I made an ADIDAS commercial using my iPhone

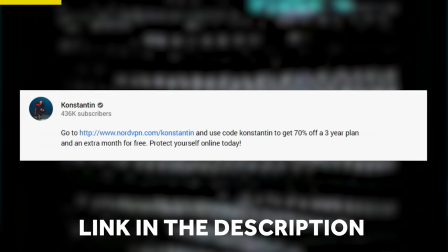493s
And all you have to do is follow the link in my description, click onto that and use my code Constantine. Okay, so why would you use a VPN? Even if you've got nothing to hide, you probably don't like the idea of being watched and tracked, right? With many of us now working from home, especially those working with sensitive data,
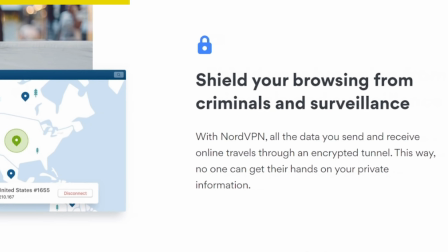512s
privacy and general security may be the main reasons why you would like to use a VPN service. Even when browsing the web in the comfort of your own home, using a VPN could be a good idea. For instance, you may want to buy your little nephew a birthday present online without being bombarded with toy truck adverts for the next 6 months. Also, did you know that Netflix is extremely limited outside of the US?
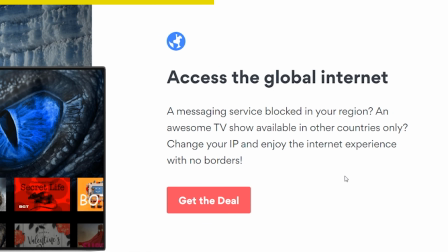534s
A VPN allows you to connect to hundreds of remote servers in different locations, this way bypassing censorship.
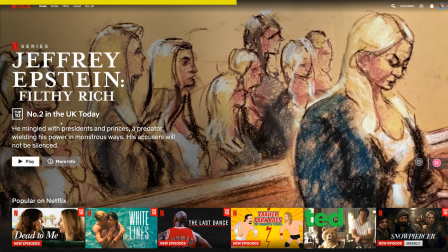539s
I've installed the Nord extension for the Chrome browser, and now with one click, I'm able to change my location.
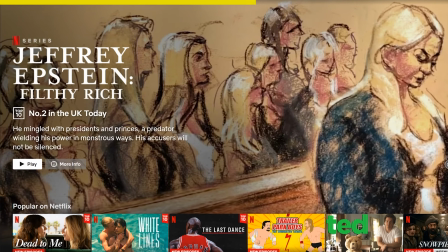546s
Netflix now thinks that I'm located in the US, and as a result, I'm now able to find and play thousands of additional TV shows and films that I usually won't be able to access in the UK. NordVPN is also compatible with most operating systems such as Windows, Linux, iOS, and Android, so you could do this all on your phone if you wanted to. So to sum it up, NordVPN is secure, fast and easy to use VPN with super fast servers.
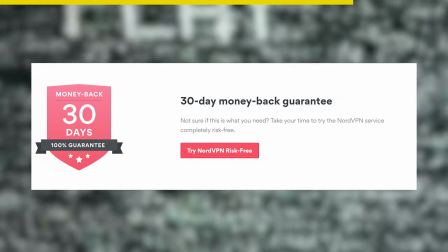571s
And with a 30-day money-back guarantee, you really can't go wrong, especially with the deal that I can offer you.
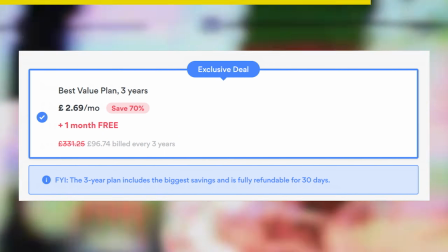576s
So that's 70% off of the 3-year plan and you get a month free. So yeah, check out the link in my description to take advantage of that amazing offer and use my code Constantine at checkout. And for those of you too lazy to check out the description, I'm gonna make it super simple for you guys, okay? I'm gonna leave a pinned comment to the link, so make sure you click that, all right?
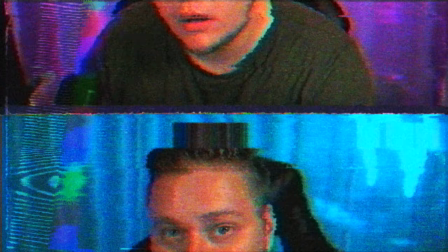595s
Well, yeah, safe browsing everybody, and let's get back into the video. Right, so I've got footage from 3 different cameras. We've got our iPhone, our Android phone, and our Sony mirrorless camera. And to be honest, the footage from all 3 looks pretty good.
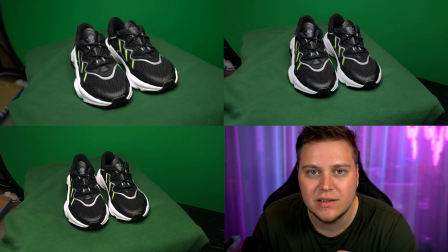608s
When it comes to these kind of things, it's all about how you light your subject.
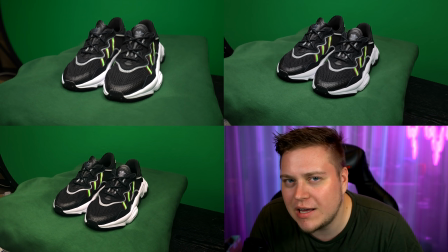612s
I'm gonna whack up the 3 videos on screen right now and give you guys 10 seconds to guess what footage belongs to what camera.
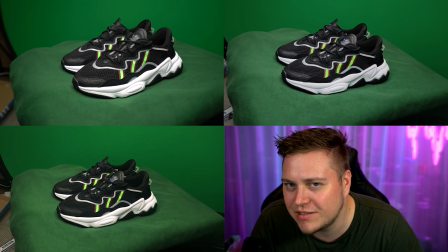620s
Can you guess? Let me know.
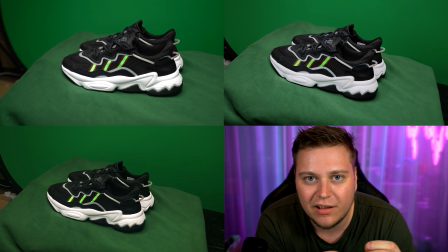622s
I guess what I'm trying to say is that most modern cameras are pretty good these days, so don't let the fact that you don't have the right tech get in the way of your creativity.
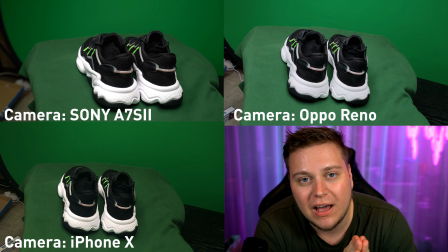630s
Right, I'm going to be using After Effects to edit this video, and in this example, I'm going to be using our iPhone footage.
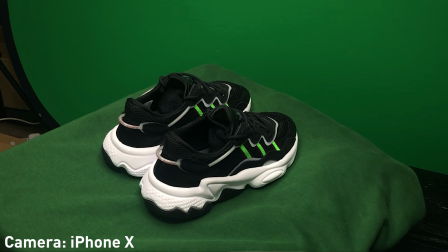637s
Step 1 is to get your footage and make a seamless loop out of it. This was pretty easy.
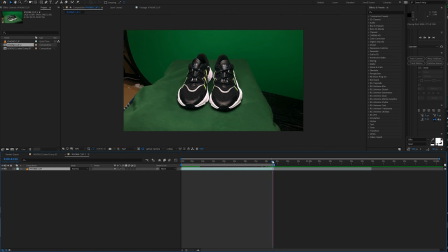642s
All I had to do was find the exact point of when the shoe turns back around exactly at the same spot and cut it there.
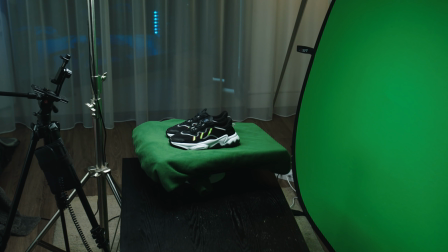648s
And this is why I prefer using a mechanical turntable as opposed to something that you do by hand, because you get that consistent motion.
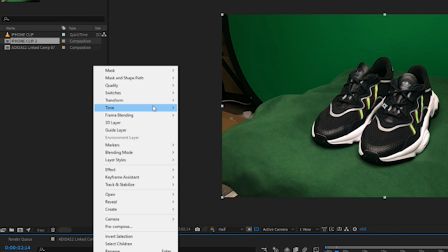655s
The speed of my turntable was pretty slow, but that's again an easy fix around.
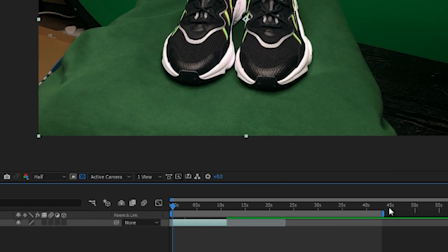660s
All I had to do was speed up my footage. And step 2 is where you'll start seeing the big results. Get rid of your background.
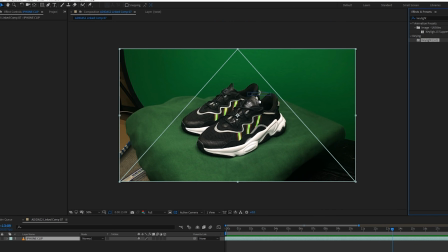667s
In After Effects, there's a built-in plugin called Keylight 1.2, and it does a pretty good job at getting rid of all the green.
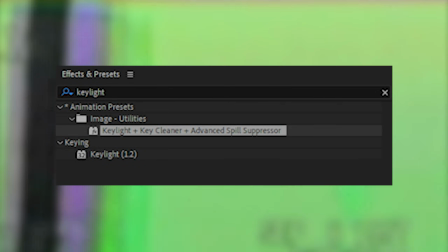674s
For even better results when keying, you can use Adobe's preset that consists of a couple more plugins all paired up together.
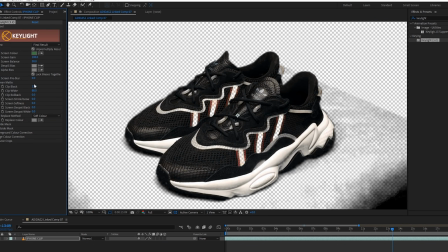680s
Unfortunately, I had some extra work to do on my footage. My trainers had a bit of green on them, and that got keyed out in the process.
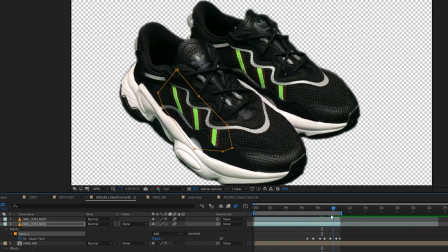687s
So I had the fun job of masking and keyframing that section of the footage frame by frame. So to make it look a bit more natural, we're going to add a wiggle effect.
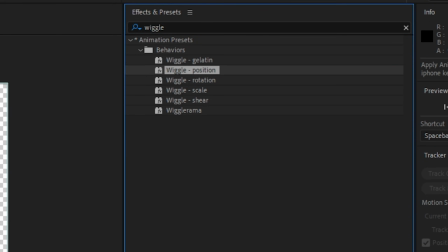694s
So go back into your effects tab, search for wiggle position and drag that onto your clip.
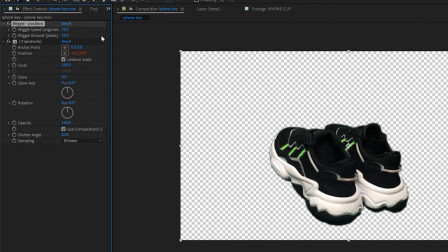700s
Adjust these 2 settings to create a smooth wiggle. You don't want anything too erratic, so don't go overboard. Unless you're looking for that kind of effect, go for it. The next effect to make this look more realistic is to add a little shadow on your trainers.
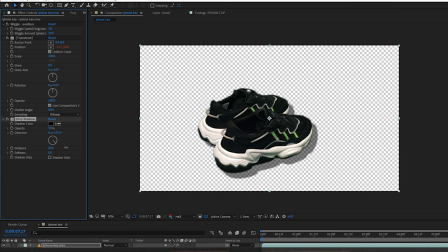713s
So go back into your effects tab and search for drop shadow. Mess around on the settings there till it looks good.
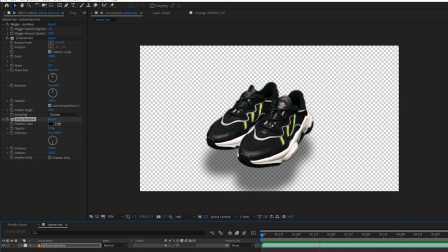718s
I really like how these 2 effects bring the image back to life and gives it more of a 3D feel. All right, well that's done. All we have to do now is work on our background. I'm going to explain how to do the picture method, because if you can do the picture method, you can definitely do the 360 camera method.
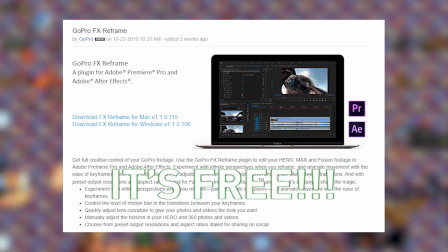734s
So for this to work, you're going to need a plugin from GoPro themselves, and it's called GoPro FX Reframe.